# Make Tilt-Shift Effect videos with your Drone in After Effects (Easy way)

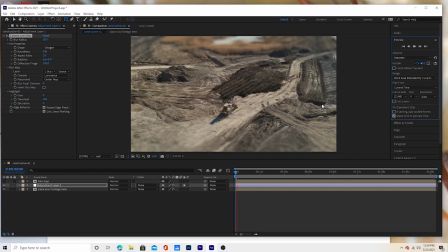(8:12)
I'll only do a few seconds and see what it looks like. Okay, that looks all right. So now we need a new adjustment layer and make sure that it's on top. I don't know if this matters, but I always like to put it on top.
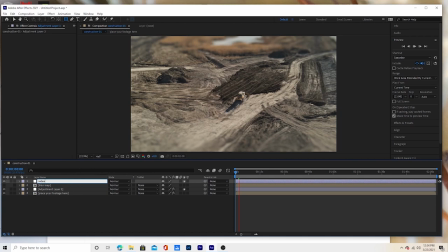(8:31)
Okay, we're going to rename this saturate, but you can name it whatever you want. You don't have to name it if you don't want to. And this is where we're going to add some contrast, some saturation. And so on this adjustment layer, put in Lumetri
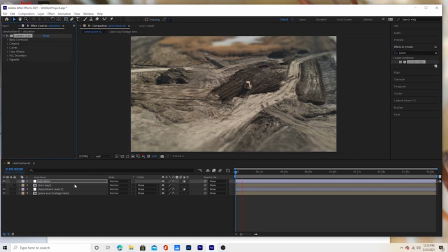(8:53)
color, drop it on that adjustment layer, go to the Creative tab, and we're going to increase Sharpen so that it looks even sharper than it is. We want these to look like they're from pictures, not from video.
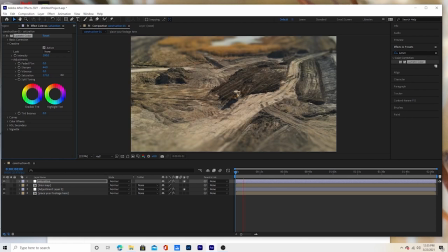(9:08)
Saturation, we're going to turn that way up. Looks like, okay, 170 looks about right. Maybe we can make those yellows less yellow a little bit. And now we're going to turn up the vibrance. That's too high.
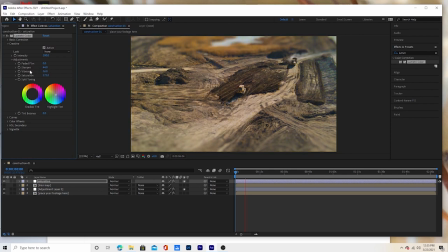(9:27)
So let's back it down. Okay, got that where we want it. That looks pretty good, but not enough contrast. So what's this intensity do?
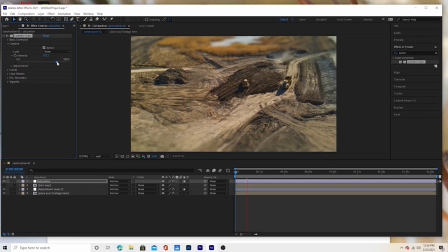(9:43)
I'm not sure. Doesn't look like it does anything. Let's just put that back where it was. I'm not sure what that does. I'll play with that later. Okay, In the basic, we can go to contrast and dial that up too, make those shadows pop out a little bit.
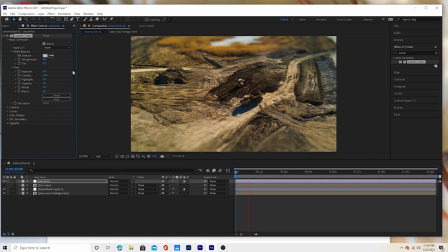(10:03)
That's nice because you want it to look like it has harsh light, like you've got studio lighting on a miniature scale model set. And there we go. Let's play that a little bit, see what it looks like. It's rendering super slow.
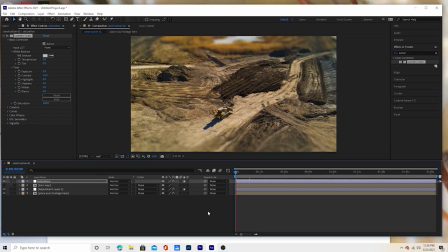(10:21)
So you want to get close enough so that the things look miniature. Close enough that you can see what they're doing, but not so close that they look as big as life. In fact, this one maybe would be a little bit better if I was a little bit further away, but it looks pretty good.
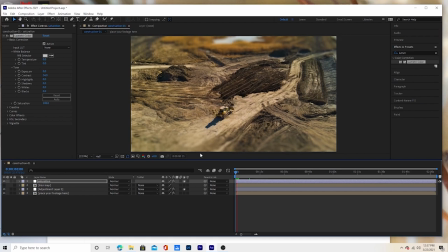(10:39)
Whenever I see a construction scene going on, I'll jump out of my car and go up and take a video of it. The other thing you can do is even out your office or apartment window if you're at the right height.
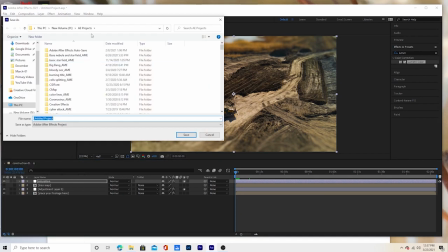(10:51)
Okay, now we're going to just go ahead and save this. This is really important. You want to save this in a folder where you can remember where it is. I'll call it construction tilt shift. I already have a tilt shift in here that I always use, but so I'm just going to name this something different, but I would name it tilt shift.
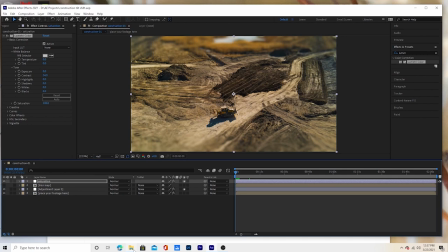(11:10)
Then in the future, all you need to do, if you want to do another clip, you can render this one out and then you can make sure you're in the project field. For example, here's another one. I can drop this in the composition.
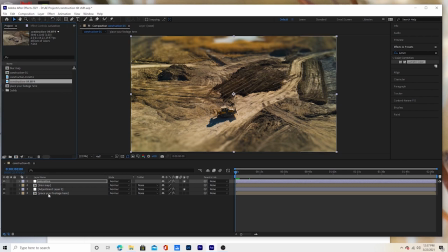(11:28)
And all I have to do is go down to place your footage here, open that up,
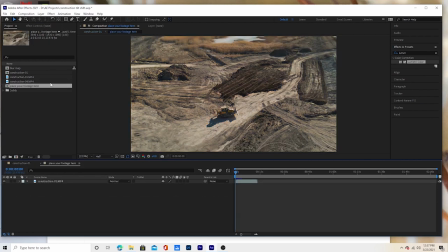(11:33)
not that way, double click, open that up and highlight the one that's there, then hold Alt and the one you want to replace it with. And whoops, it didn't hold. Okay, Alt, click and drag. And there you go.
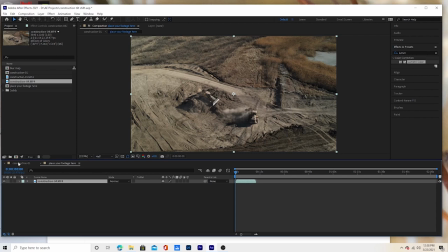(11:52)
It replaces that footage. And then when we go back into the main composition, the new footage is there.
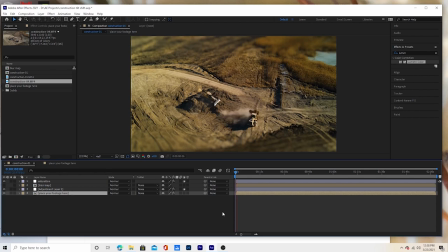(11:59)
You can adjust the saturation to this footage. You can make it a little different if you want. But you can see how it dumped it right in there. So you save this composition, and then you can reuse it over and over again. You don't even have to remember how you made it. Just tell your friends to watch this video if they want to learn how.